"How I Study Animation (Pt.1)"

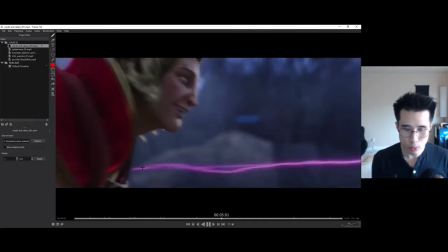2583s
alright, so for body mechanics, I look at what But the first thing I look at is what leads to the motion,
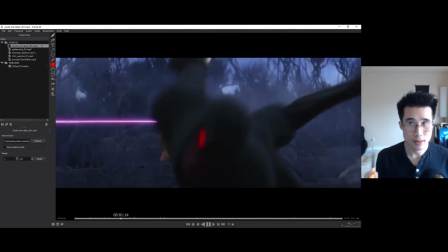2591s
like what do you see move first and what drives the motion.
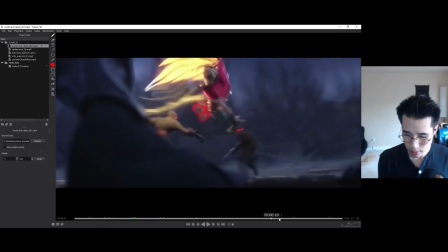2596s
So for example, when, let's see this, let's look at a big one like this motion right here.
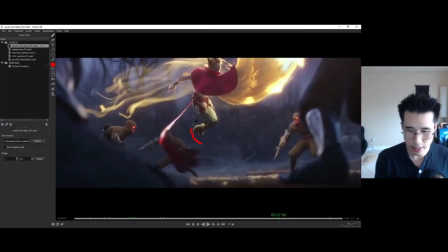2605s
What I could tell you what I see first is that his legs move first, then his hips, then everything else. Almost everything else at the same time. Not exactly.
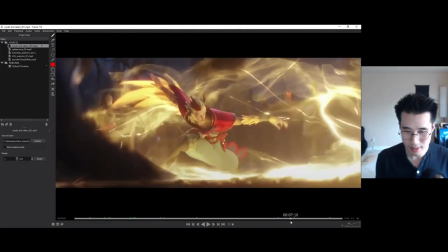2616s
of course the arms will be last because it has a nice overlap
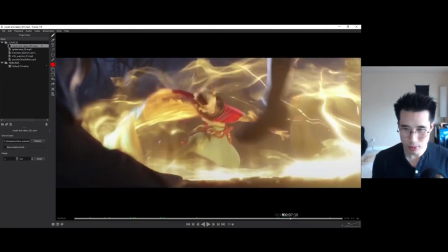2623s
when you look at when you look at things and try to understand what's
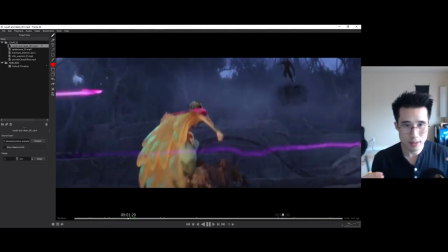2628s
driving the motion it helps you offset you know what to move first
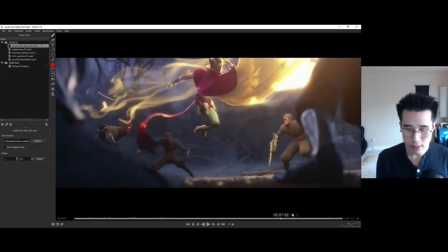2636s
like this motion I know that the legs come down first I could see it you see the legs moving down but everything else stays relatively the same like
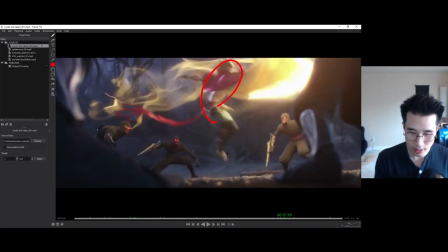2652s
this part here it's relatively the same but the leg here is slowly moving down
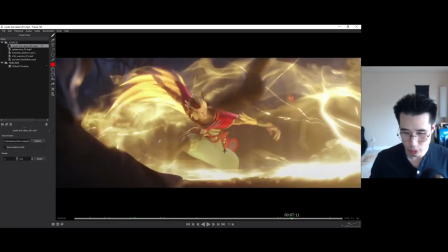2660s
and you can see the hips starting to reach the apex of its movement and then the chest, you can see the chest is still moving, right?
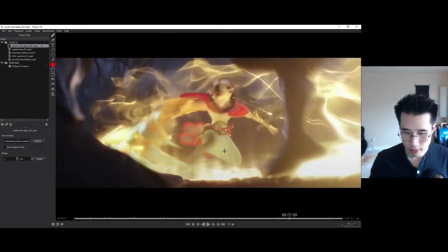2671s
still moving, hips,
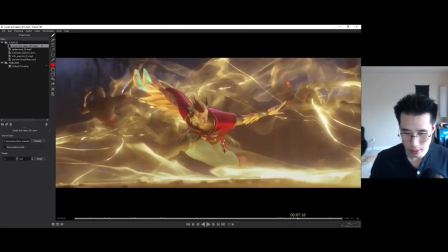2674s
torso and then the hands still a little bit of movement going on, especially in this one. Still a little bit of movement. Even the fingers as well, the little finger right there.
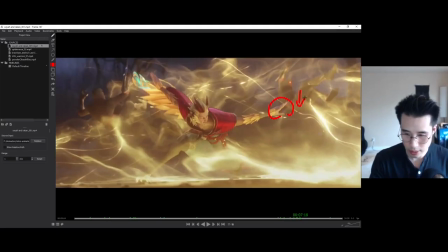2689s
And then that's the settle, where the hands are going down. Let's look at something, who else?
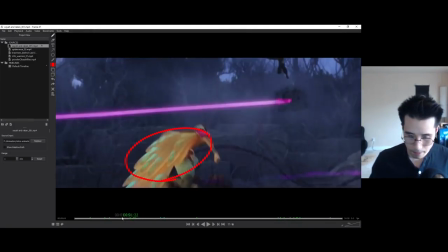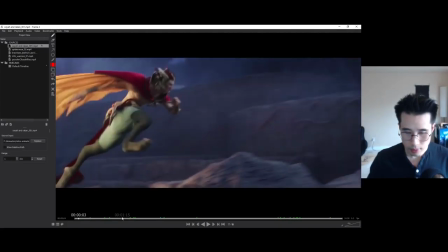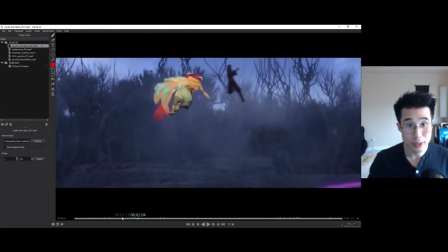2708s
This is a good example of bouncing ball why it's so important
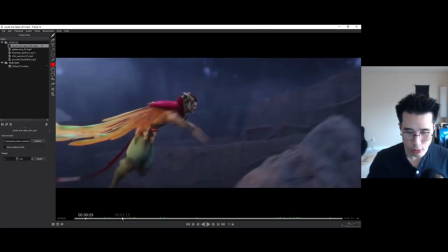2713s
because of the squash and stretch of things like this is
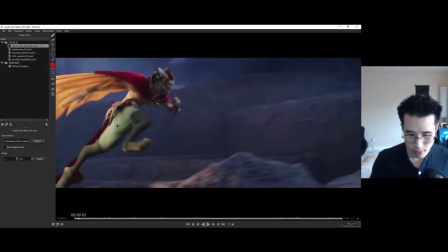2718s
this is like a bouncing ball this oh wait not this one this is like a stretch your stretching bouncing ball
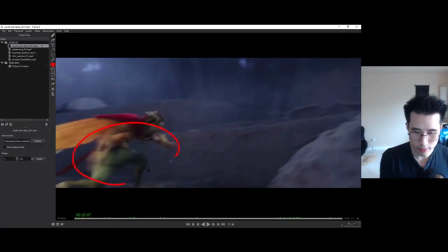2723s
and this is your your squash this is your stretch again
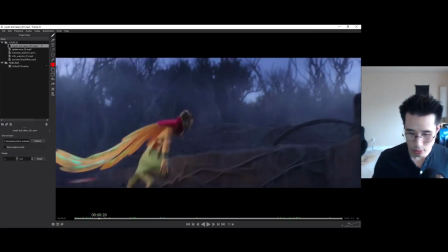2728s
and this is your your squash and
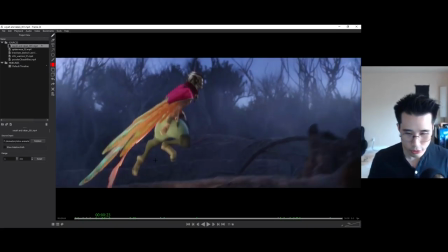2735s
your stretch and to create like squash and stretch in your your character since it's not a ball obviously so you can crunch them down as much as you can if your your person is like that and how would you get them into this you
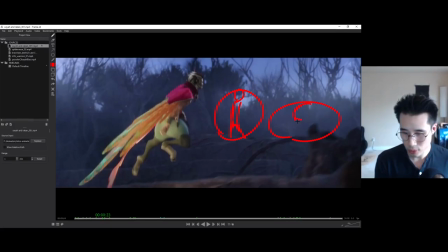2753s
might squash them down like this so this is torso, hips, knees, hit my drawing is not great but you see that effect there's a squash and then you got a stretch so
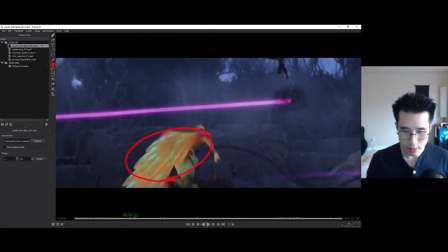2774s
yeah that's why I use the bouncing ball
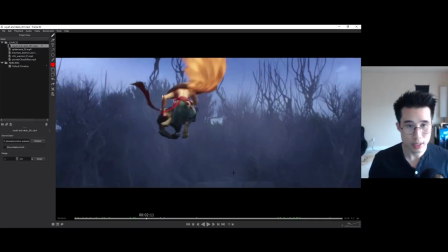2781s
as one of my workflows like I would use the bouncing ball just to get the timing of things without too many controllers to mess with
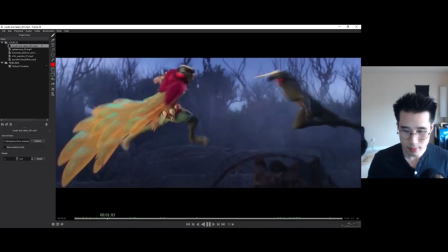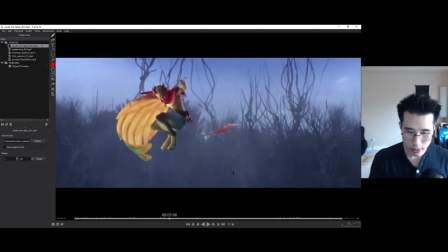2798s
and notice when he when he's going down, his arms to provide overlap, it's actually going up, the hands are going up that creates overlap, it's still going up